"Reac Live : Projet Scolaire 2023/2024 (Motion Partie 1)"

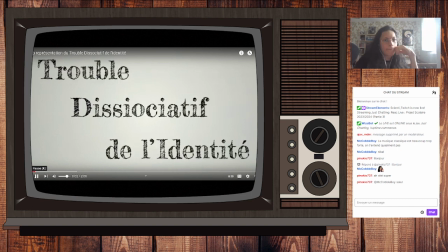[35:35] Le trouble dissociatif de l'identité est défini sous deux points dans le DSM.
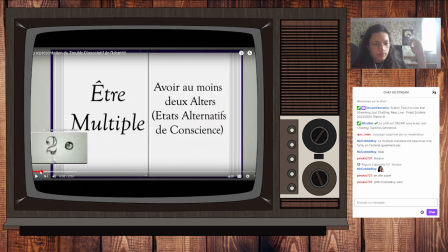[35:44]
Déjà là, il y a beaucoup à dire. Donc déjà, la voix, c'est la mienne. Petite animation.
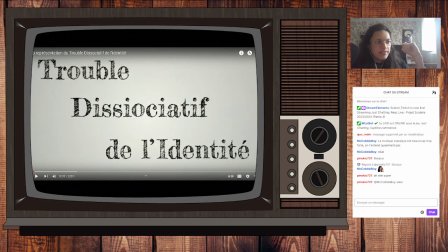[35:49]
Le texte, du coup, c'est Frederica the Great, la police, qui est une police qui est sympa parce qu'elle fait vraiment écriture. Et du coup, là-dessus, on a mis un effet trouble pour que ça bouge un peu plus. Le fond, c'est le fond d'un tableau que j'avais chez moi, que j'ai pris en photo, et dans lequel j'ai beaucoup zoomé pour faire des mouvements de caméra sympas dedans.
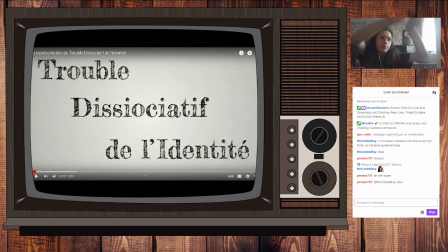[36:09]
Bon, non, en fait, j'ai pris une photo en 4K, et sur la photo en 4K, j'ai pris des cadres en 1920 par 1080. Du coup, comme ça, je pouvais déplacer la caméra dans cette photo, et ça pouvait faire des mouvements sympas.
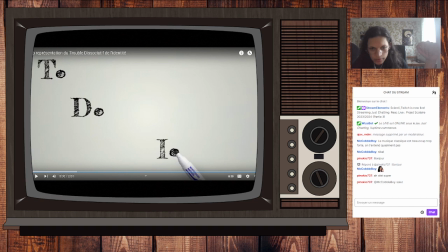[36:22]
Donc voilà. Autre truc, c'est que ce petit stylo noir, en fait, c'est un stylo vert. Et ouais. Et du coup, c'est un stylo vert que j'ai sur Photoshop. Du coup, j'ai changé la couleur du capuchon et de la pointe. pour en faire un stylo noir, vu que ben, j'écris en noir et pas en vert.
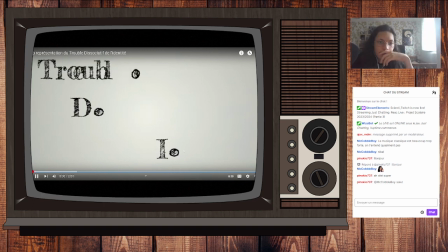[36:43] Le trouble dissociatif de l'identité.
Là, avec l'apparition, en sachant que du coup, que l'apparition comme ça de toutes les lettres avait un problème avec du coup le 2EL apostrophe, parce que ça apparaît dans un sens, ça ne peut pas apparaître de l'autre. Et du coup, si vous regardez bien, l'animation du 2L apostrophe est différente.
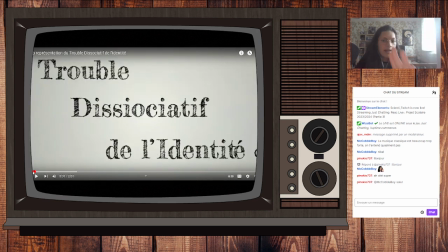[37:00] Le dissociatif.
Voilà, en fait, elle apparaît pas lettre par lettre, elle apparaît tout d'un coup, venant du Y. Et pour ça, j'ai juste utilisé un masque où après le I, c'est pas dans le masque, et avant le I,
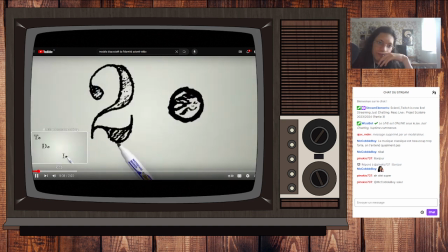[37:13]
c'est dans le masque. De l'identité est défini sous deux points dans le D. Là, là aussi, traçage du 2 via un masque,
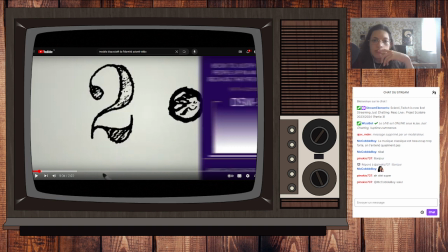[37:21]
le petit point qui bouge un peu, et DSM. Ça.
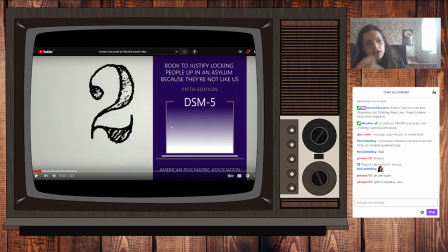[37:25]
Ce DSM, je l'ai redessiné intégralement sur Illustrator. Ça m'a pris 4 heures. Parce que, voilà. Parce que vous dire 4 heures pour ça, c'est pas beaucoup. Mais non, parce que j'ai pris le vrai DSM, j'ai refait toute la couverture juste pour
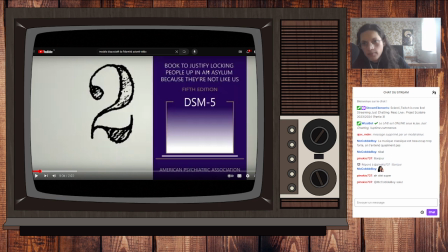[37:40]
écrire « Book to justify locking people up in an asylum because they are not like us », en français, « Livre pour justifier d'enfermer dans un asile des personnes parce qu'elles ne sont pas comme nous ». Voilà. Juste pour ça, j'ai refait toute la couverture. Mais j'ai aussi fait, ça on verra, le dos et la tranche.
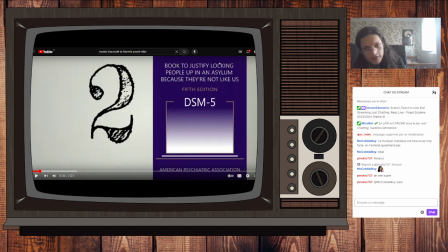[37:59]
Personne ne voit la tranche dans l'intégralité. J'ai refait la tranche de ce livre qui sert à rien. Parce que on voit jamais la tranche dans toute la vidéo et même dans l'autre vidéo.
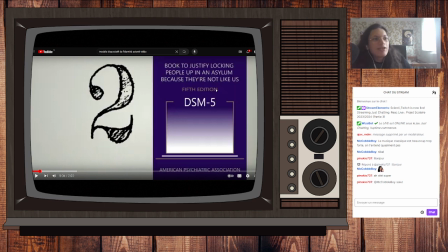[38:11]
Et en plus, tout ça que je me suis embêté à refaire avec un nouveau titre, ça apparaît même pas, genre ça apparaît je crois 5 secondes, 5 images.
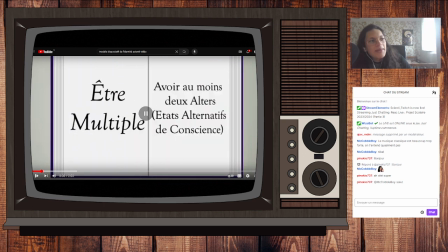[38:20]
Parce que là j'ai mis pause au bon moment, mais j'ai pas... Mais il y a directement l'animation. Du coup, t'as pas le temps de le lire. Voilà. J'aime bien perdre mon temps. Et cette animation de livre ouvert, en fait, elle a été très compliquée. Parce que c'est une animation, du coup, en 3D. Hop.
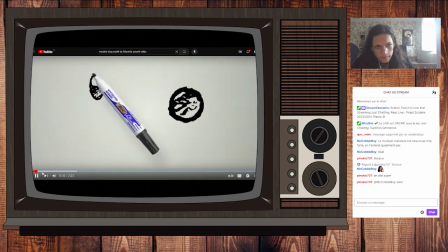[38:39] Le dissociatif de l'identité est défini sous deux points dans le DSM.
Voilà.
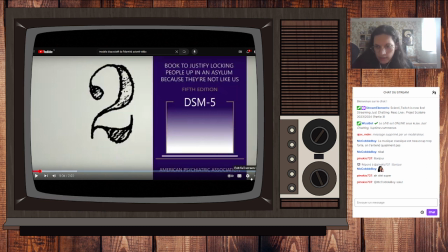[38:44]
On va le mettre en...
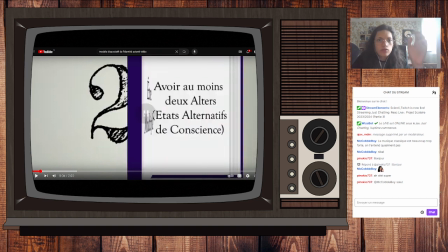[38:50]
Voilà. Voilà. Du coup, en fait, ce qui se passe, si vous voyez bien, c'est qu'on est en 3D. Là, tu as la couverture, là, tu as les pages, et là, tu as le truc en dessous. Et c'est que chacun fait un mouvement rotatif comme ça. Donc, la couverture, toutes les pages qui ont été empilées l'une sur l'autre,
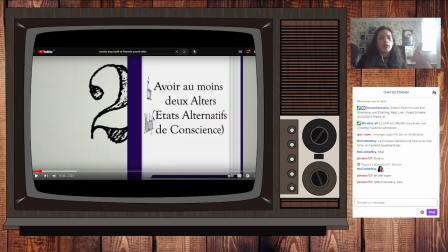[39:08]
qui refait aussi le même mouvement, et sur la première page, du coup, il y a écrit « être multiple ».
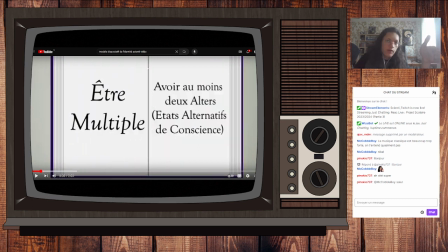[39:14]
Du coup, tu as l'animation qui apparaît. Et on peut voir du coup la tranche qui apparaît progressivement lorsque ça tourne jusqu'à ce que ça le met bien ici. En sachant qu'il y a deux erreurs avec ça. Hop. Ah, y a un problème. Ah. Voilà.
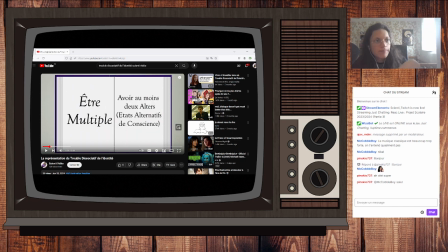[39:34]
La première étant que c'est pas centré. Qui est un problème, hein, voilà. C'est un peu excentré, ça me perturbe.
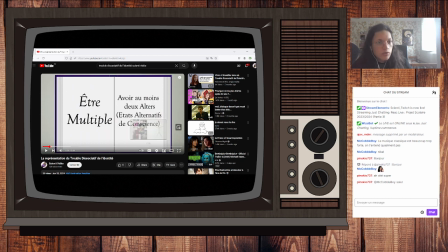[39:42]
Et l'autre étant que on voit pas maintenant. Mais on verra lorsque la page va tourner que ici, c'est pas bien mis, qu'on voit le débordement, que la page en fait elle est plus petite que ce qu'elle devrait être. Et lorsque ça a tourné, on a vu aussi que les trucs étaient un peu décalés. Voilà, voilà.
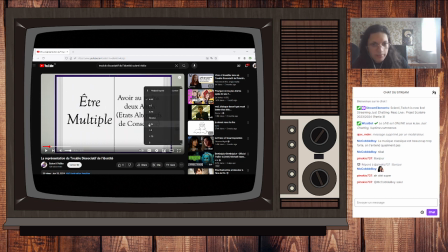[40:02]
Ah oui, je pinaille, hein, mais moi ça m'énerve. Parce que j'ai vraiment passé des heures et des heures cette animation. De base, je devais animer feuille par feuille, notamment avec l'effet tournage de page de After. Mais ça marchait pas, genre ça buguait, les feuilles traversaient la cover, ça se voyait, c'était très moche.
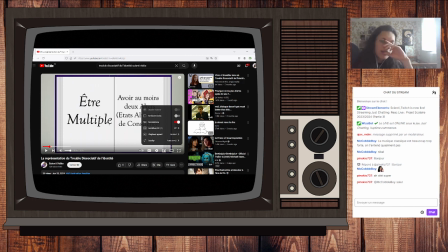[40:19]
Du coup, j'ai fini avec cette animation qui est beaucoup plus simple et qui fonctionne très bien, mais qui n'est pas du tout l'animation que je voulais faire de base. Voilà. Et qui m'a vraiment pris 4 heures et 3 crashs de After.
Être multiple.
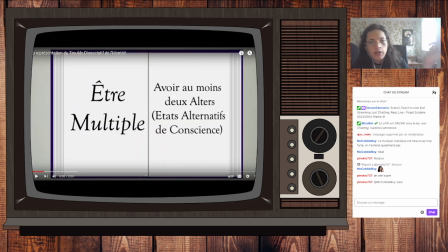[40:32]
Voilà. Donc, là, c'est une petite explication, je le dis pas à l'oral, du coup, voilà, c'est multiple, c'est avoir au moins deux alters, et un alter, c'est un état alternatif de conscience. En sachant que là, je prends. Ce que dit le DSM du TDI, mais le DSM n'est pas à prendre comme vrai argent comptant.
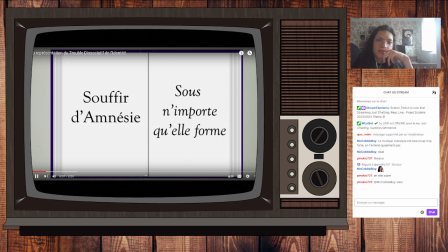[40:51] De souffrir d'amnésie sous n'importe quel...
Voilà. Bon, c'est caché par les deux trucs là et là, par les titres, mais ici, tu vois, on voit que la page blanche est plus petite que le livre, parce que ici on voit les traits gris.
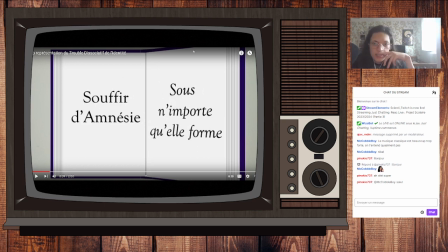[41:10]
Voilà.
Donc, souffrir d'amnésie sous n'importe quelle forme.
Et du coup, là, c'est la même animation de l'autre côté.
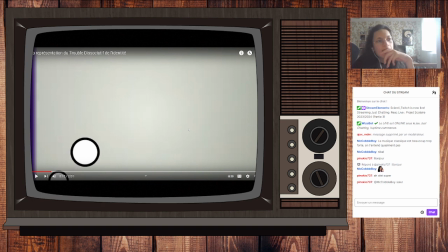[41:16]
Mais si on pas. Tu vois, on le voit même pas une seule image.
1. Être multiple.
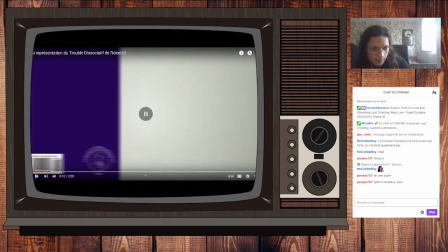[41:21] 2. Souffrir d'amnésie sous n'importe quelle forme.
Mais. Mais voilà, ce logo extrêmement flou parce que ça dure qu'une seule image nette. Avec tous les petits traits là de la personne. Je l'ai refaite moi-même. Voilà.
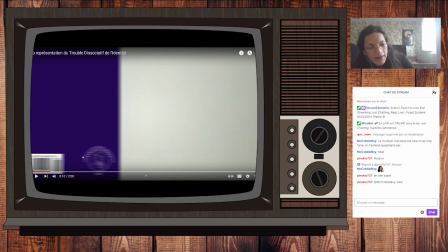[41:38]
intégralement, il n'y a pas un seul truc qui n'est pas refait. Le code barre, avec tous les petits carrés noirs et les carrés blancs, je l'ai refait. C'est pas un vrai code barre. Ah, tout ça pour que ça n'apparaisse même pas une seule image.
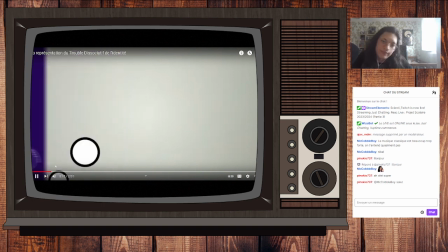[41:49]
Je prends trop de temps pour rien.
Si on parle de TDI, il y a un élément qui me vient à l'esprit, les haltères.
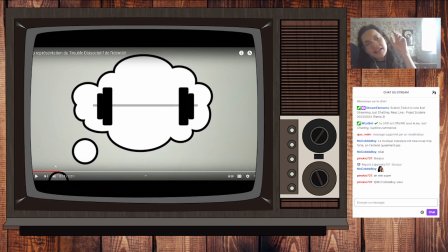[41:58]
Voilà, donc là on m'a dit que... alors, la vidéo va être imbitable parce qu'il y a beaucoup d'informations et en plus je la coupe toutes les deux secondes. Mais juste là, on m'a dit aussi que tout ce qui est blague visuelle est un peu trop parce que du coup ça donne trop d'informations et c'est pas assez digeste pour tout comprendre.
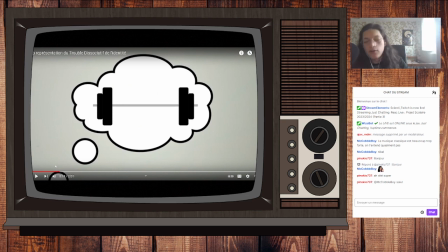[42:12]
Mais du coup voilà, un élément, du coup c'est un élément du tableau périodique d'éléments parce que voilà, c'est un élément. Plus précisément, c'est même l'élément 1. Et je me suis rendu compte que l'hydrogène, c'est un H, bah, ça ressemble à des haltères. Parce que voilà, on parle des haltères, alter ego, là c'est des haltères, haltères qu'on soulève, ah c'est drôle.
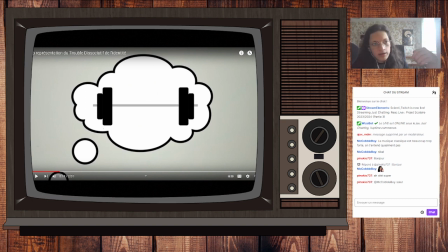[42:31]
Et du coup, je me suis dit, bah, au lieu de transformer, au lieu de faire. Parce que de base c'était juste une animation simple.
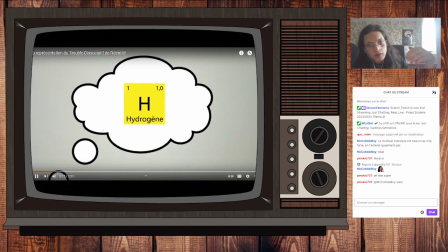[42:36] Si on parle de TDI, il y a un élément.
Voilà, où le tout tournait et ça devenait une haltère. Je me suis dit, bah, plutôt que ça, je vais faire disparaître le tout et je vais transformer le H en haltère. Voilà. Et je crois que ça, on voit le moment où on passe du H à l'haltère.
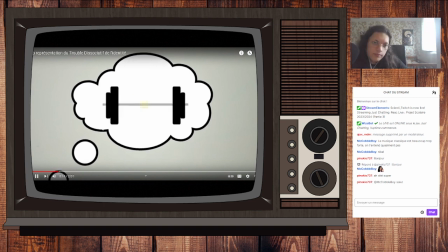[42:52] Qui me vient à l'esprit. Les haltères.
Là, on voit un peu quand est-ce que l'un passe à l'autre. En sachant du coup que pour l'instant, à part le Velleda, qui évidemment est une photo, tout a été tout est de sont de mes soins.
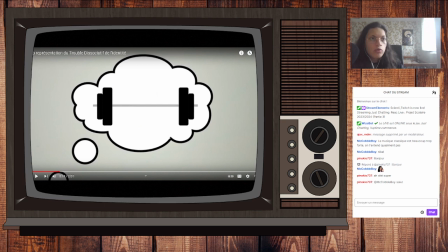[43:07]
Il n'y a aucune image, genre l'alter, je l'ai recréé sur Illustration, le H d'élément, je l'ai recréé sur Illustrator, cette bulle, je l'ai fait sur Illustrator. Pour l'instant, il n'y a rien qui n'est pas de moi.
Une personne multiple possède...
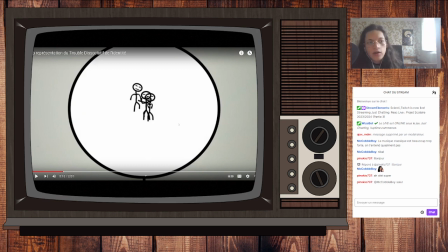[43:20]
Cette animation de morphing aussi est de moi. Autre truc, c'est que je ne sais pas dessiner. Je le savais, je ne sais pas dessiner, et du coup, si je faisais des bonhommes, ça va être très moche. Donc j'ai très vite l'idée de, je vais faire des bonhommes bâtons.
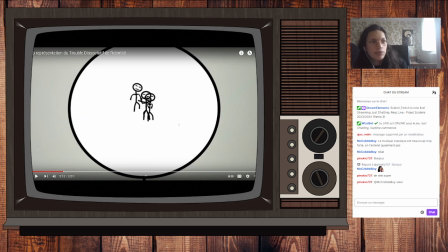[43:33]
Et pour justifier de faire des bonhommes bâtons, j'ai dit, tiens, je vais faire comme si c'était dessiné sur un tableau, comme ça, c'est logique que ça fonctionne qu'avec des petits dessins et des pictogrammes. Voilà. Donc, c'est comme ça qu'on fait une faiblesse, une force.
Plusieurs haltères.